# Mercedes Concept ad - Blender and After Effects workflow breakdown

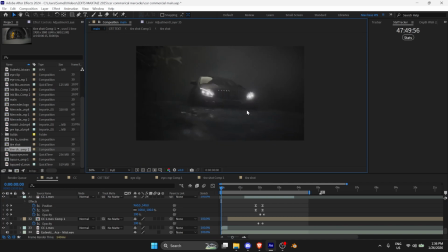8:11 It didn't render at the quality I wanted,
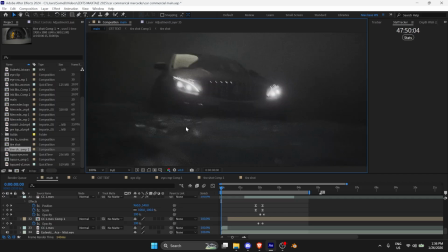8:14 but I think it kind of gives that grain look that I would have added anyway with film grain.
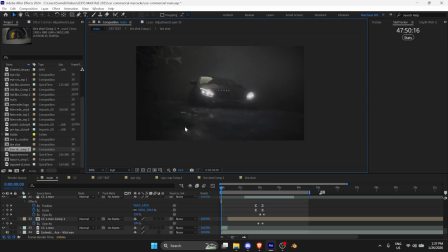8:21 It wasn't that bad, but I would definitely optimize it better.
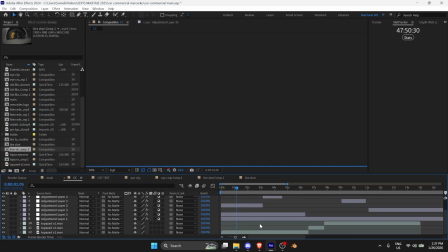8:25 So for the CC, I did some pretty intense CC because so yeah, as you can see,
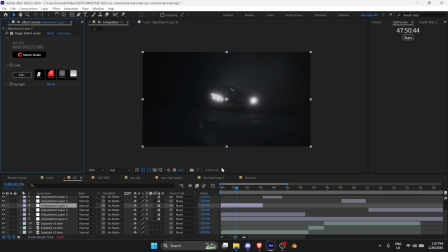8:33 I use Magic Bullet looks for CC because it's the most precise.
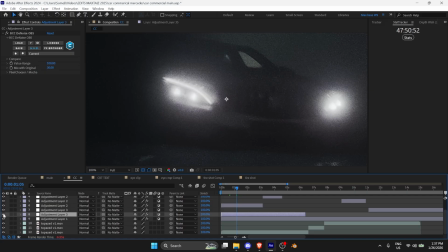8:41 Also denoised the render a bit, so it removed all these like white artifacts.
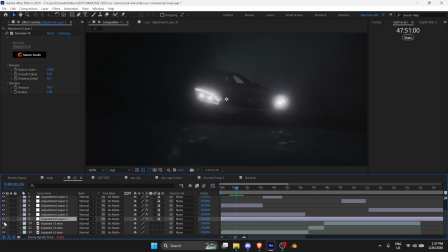8:49 You can see looks a lot better. And I also used this denoiser. So as you can see, this helped quite a lot. This is before.
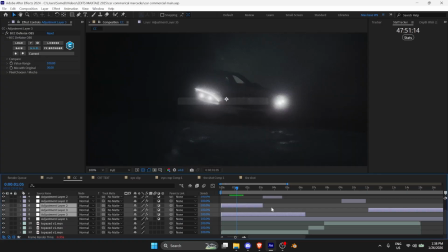9:04 This is after. It looks really dark, but I thought this CC was pretty good.
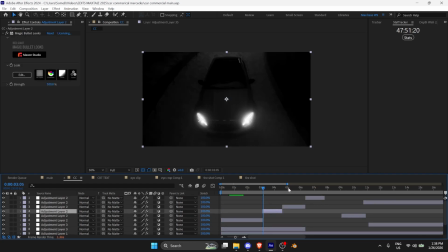9:10 So I then switched it down the line because sometimes it was too dark that we couldn't see it at all. I think this looks pretty nice, very dark vibes, but we can also see the render.
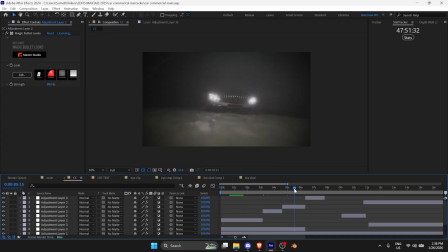9:23 This is probably the best.
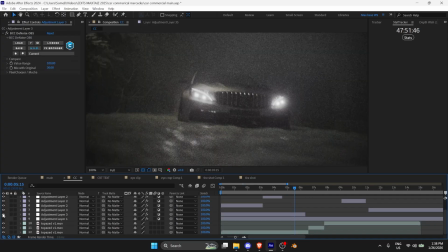9:27 This looks pretty nice, in my opinion. Really cut out a lot of noise using these two effects.
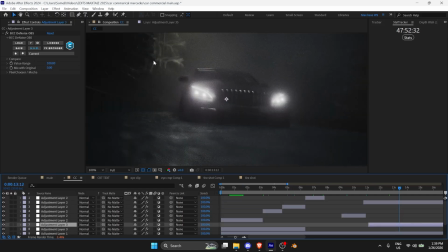9:35 Noiser does is that you can see it duplicates like the kind of the frame.
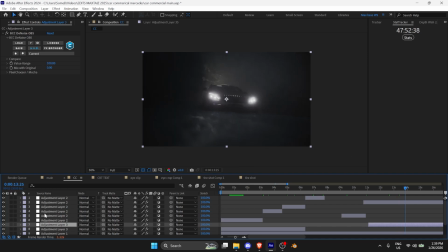9:40 Also creates this motion blur type of effect. So I didn't mind that at all because I think motion blur can definitely be overused sometimes, but it creates
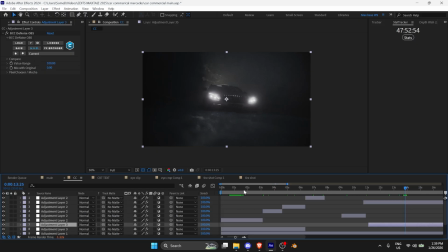9:56 in car edits at least, creates that speed effect. And it's never bad at all. So yeah, I then rendered this uh,
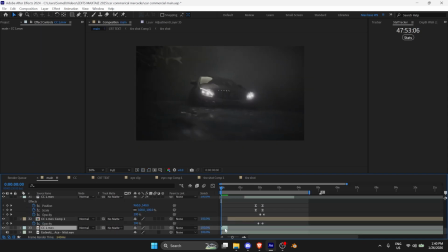10:09 as CC1, as you can see, and this is the clips that I used. For the first scene, uh, unfortunately, I didn't like how I added too much volumetric fog, as I told you, so I simply
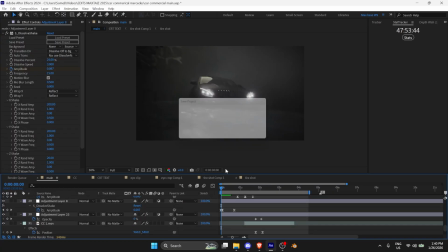10:26 switched between scenes, reflex, but I switched between scenes and I always use the soft shakes when making shakes.
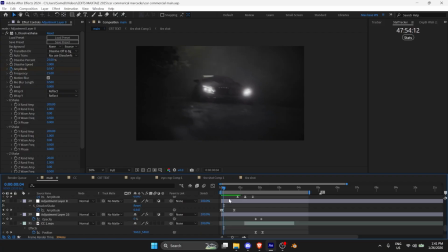10:35 My shakes are not the best. I know that. I'm working on it. But I thought this looked pretty alright.
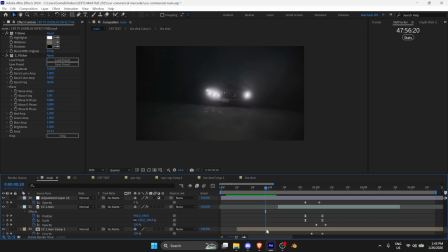10:42 That I simply took this clip,
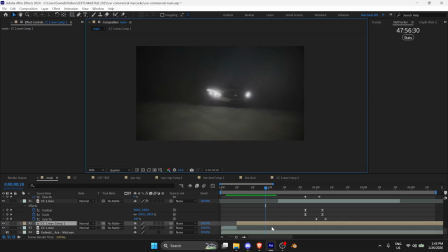10:48 then I think time remap, yeah, time remap. I'll show you the graphs on that. Plus weird graphs, okay, yeah. I don't know myself, but I did whatever looked nice at the time.
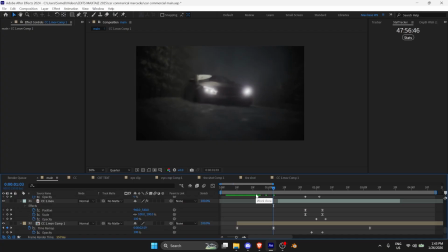11:07 And this looked alright.
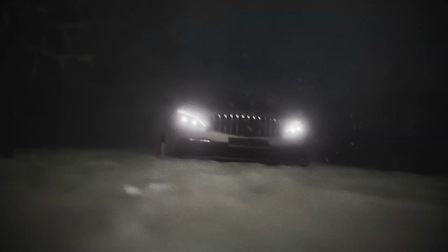11:09 So I simply made it go really fast, like drift really fast into the next scene.
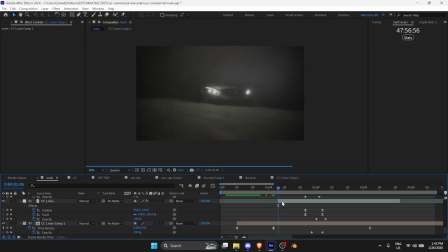11:17 That makes sense.
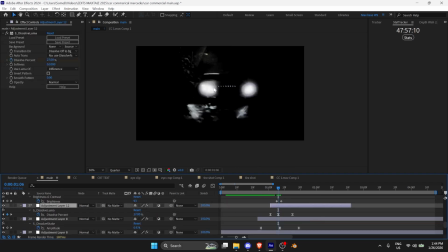11:18 Right there, I used the Solve Luma to make it so you can only see the headlights, and then increase the brightness. Then I made it go back up.
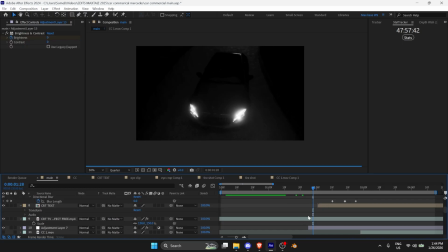11:29 I did my classic morph effect that I like to do, which is turning some object into another one. And so that was the headlights into the text, the OK. Okay.
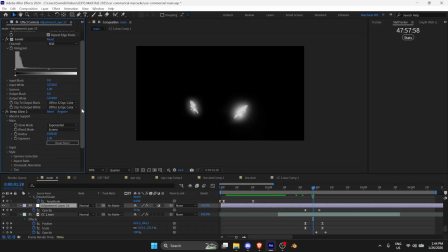11:46 To do that, deep glow. So it was very bright and you can almost not see the highlights. Levels to balance it, and Gaussian blur. And keyframe the opacity until about right there.
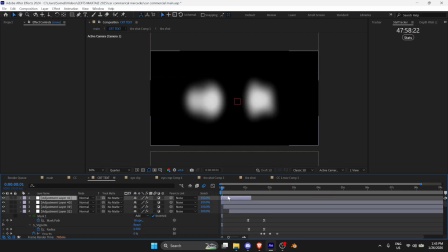12:07 Then I created this CRT text. I did the same morph effect.
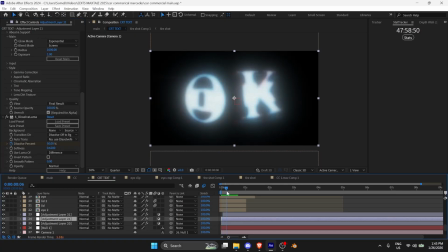12:14 Boom. As you can see with framers.
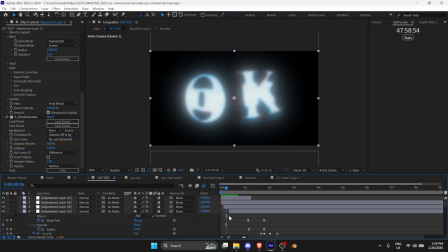12:18 The CRT thing looks a bit complex, but I'll try and break it down.
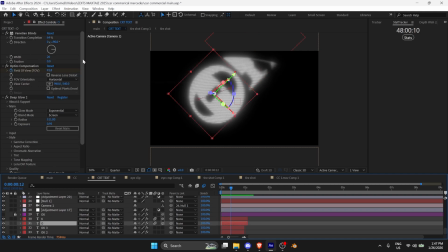12:23 The text itself is not really that hard. It's Venetian blinds, so you can get this line effect.
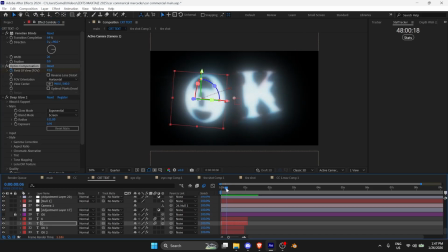12:31 Optics compensation, so it has this like look, like this camera lens look. Deep glow, obviously, for all text works nice. Gaussian blur. Then more grid to make it look more CRT.
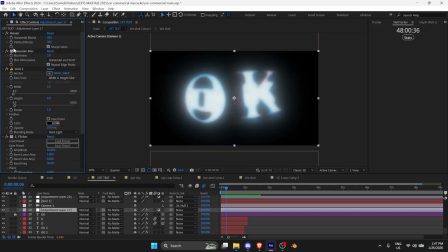12:50 Like as you can see, it cuts out like the light. Gaussian blur. Mosaic makes it look low quality. Flicker to make it look like it's flickering, obviously. Then simply other OK layers with different colors. And you can see I just tinted them.
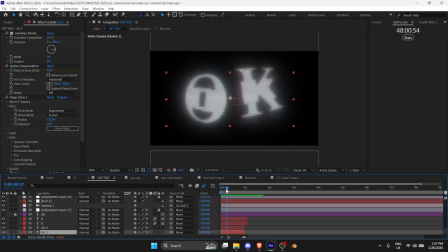13:09 So it looks like this chromatic aberration framer when it pops. What I mean. Then I rotated
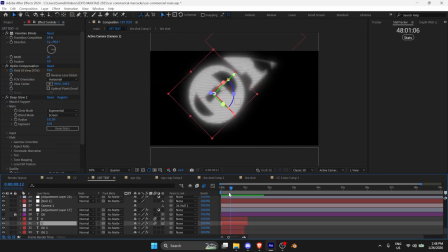13:20 these layers in a 3D environment so the O could become
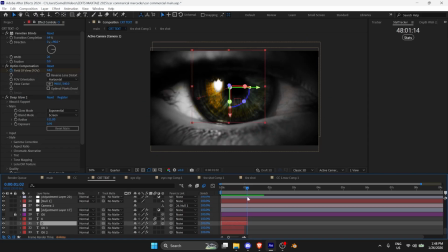13:29 the I, if that makes sense.
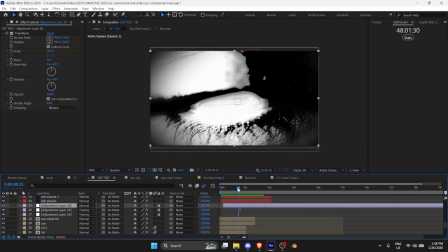13:33 And I obviously added framers like this threshold framer here,
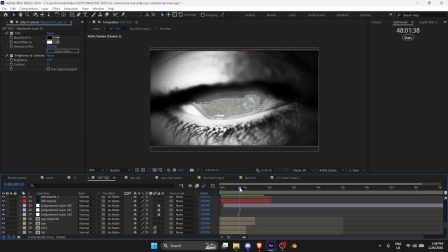13:39 and later down the line, another threshold, and another threshold at different parts of the eye clip.
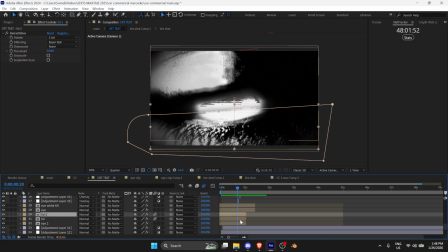13:49 So,
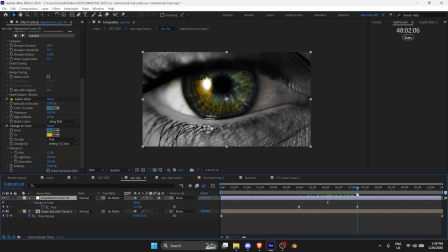13:54 eye clip, I time remapped it so it opens fast, and then I used a leaf color
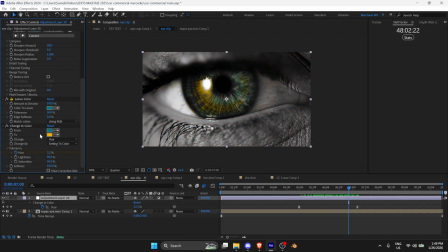14:07 to only keep the eye, and then I changed this leaf color to match like the wheel, like the yellow brake thing,
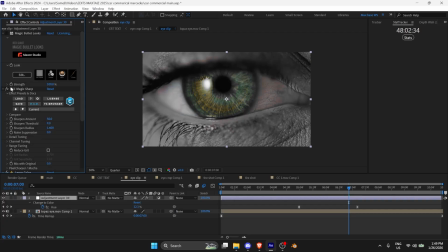14:20 and obviously sharpened it and gave it some nice looks. So that's how it was before. That's how I made it.
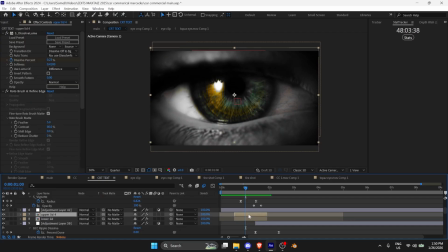14:33 Pretty nice. We had this eye shot. I wanted to make the eye become the wheel. I had some BCC organic strands here with the displacement map and turbulent displace.
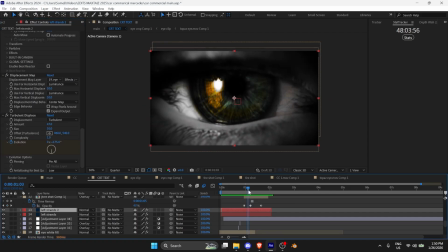14:49 So it really, and I added them in between like the eyelids. So it really looks like veins inside the eye, if that makes sense. I think I did a pretty alright job at that.
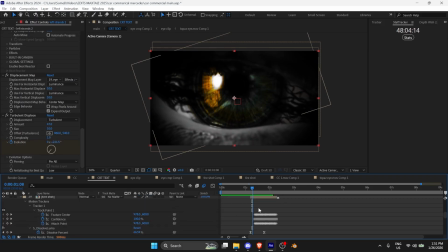15:06 Then zooming in with this tire shot, I also had a leaf color on it.
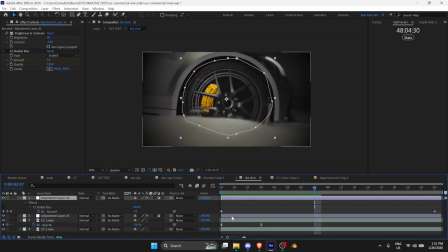15:22 This is the tire shot that I had with some vignette and all that to focus really on the wheel.
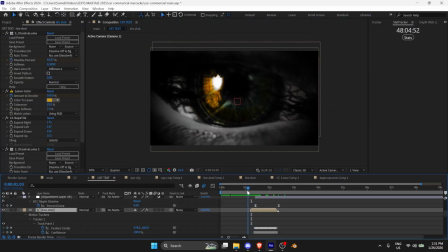15:32 And so as you can see, the wheel is already ingrained into the eye, and it looks pretty seamless because the eye was already that color.
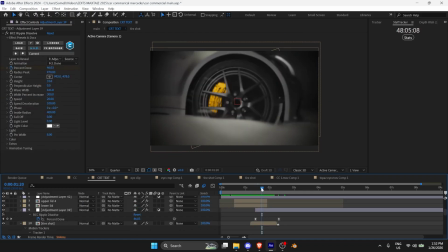15:41 And then I made it become the wheel with, now rewatching it, I think it was a bit too strong. But when you play real time, it's not that bad. It's always about these micro adjustments that you need to make.
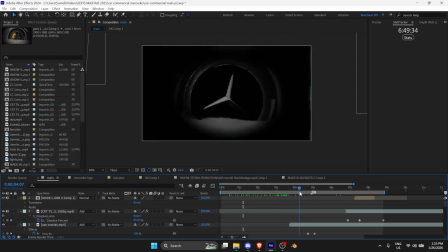15:55 That's fine. So yeah, I made the vignette go stronger, and I masked out the middle of the tire so it could come to this Mercedes logo.
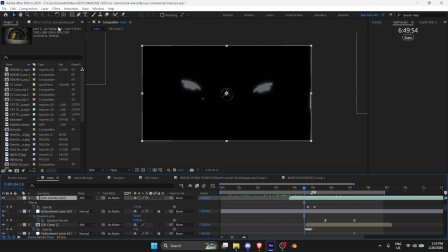16:11 Then I zoomed out of the Mercedes logo, and cut out some headlights from the car, made them become my next clip with edge detect.